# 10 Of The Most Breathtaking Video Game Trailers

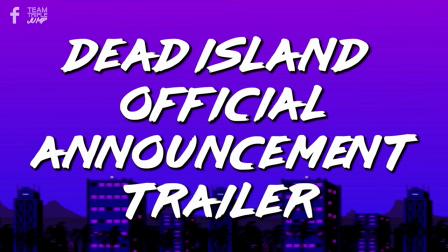12:33 And number 1, Dead Island, official announcement trailer. There are numerous examples out there of titles that don't live up to the hype of their trailers,
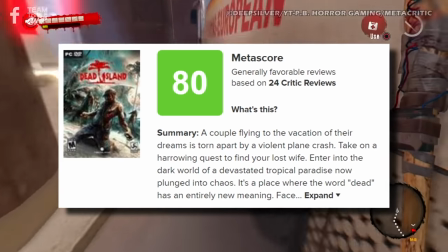12:41 and although Dead Island ended up with a fairly respectable score of 80 on Metacritic, the game as a whole wasn't a patch on its official announcement trailer.
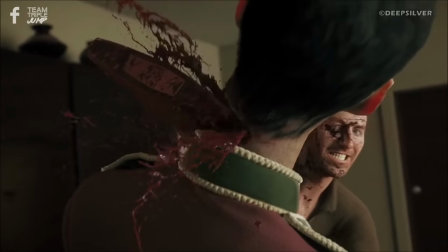12:50 The trailer debuted on February 16th, 2011, and immediately got the world's attention.
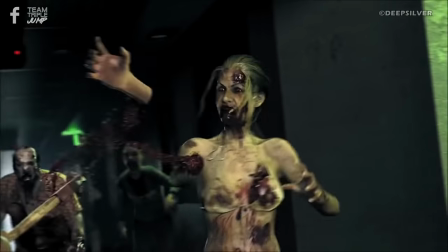12:56 It tells the story of a family caught in the midst of a zombie outbreak whilst on holiday.
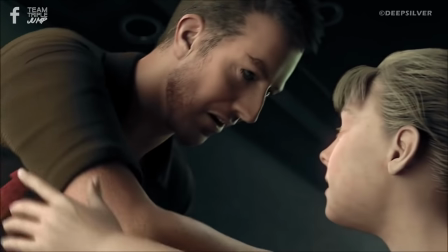13:01 Rather than simply playing out chronologically, however, the action takes place in reverse,
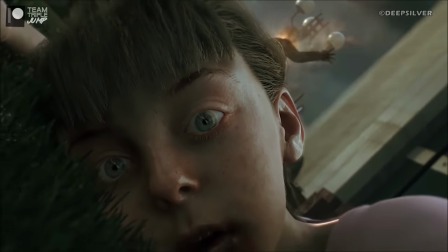13:05 opening with the lifeless body of a small girl and taking the audience backwards through how she got there.
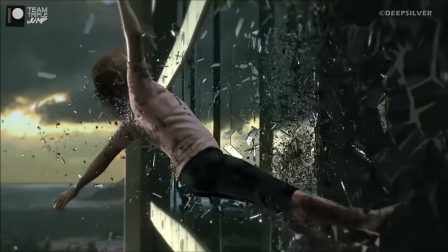13:11 The teams behind the trailer also presented large chunks of it in slow motion so that
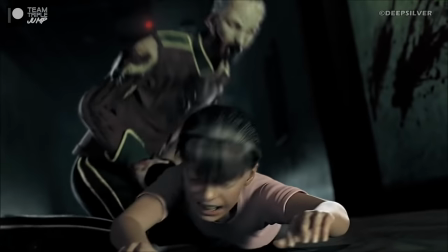13:15 the audience would focus less on the graphic violence and more on the story they were trying to tell.
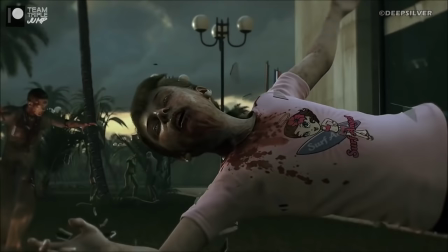13:20 The chaotic nature of the events is also juxtaposed in stunning fashion by the trailer's music,
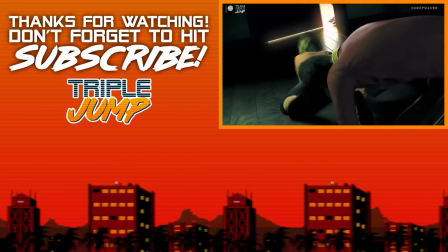13:26 and the somber, melancholy piano piece works in beautiful contrast to the horror unfolding on the screen.
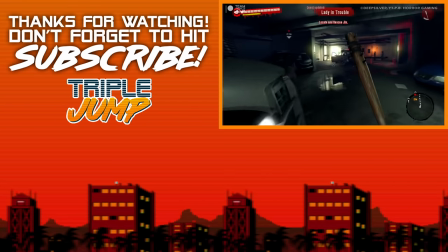13:32 Although the trailer shows nothing in the way of gameplay footage,
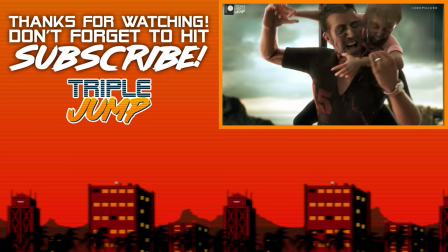13:35 what it did was set Dead Island apart from other games in the genre by tugging on the audience's heartstrings through the use of its very human story.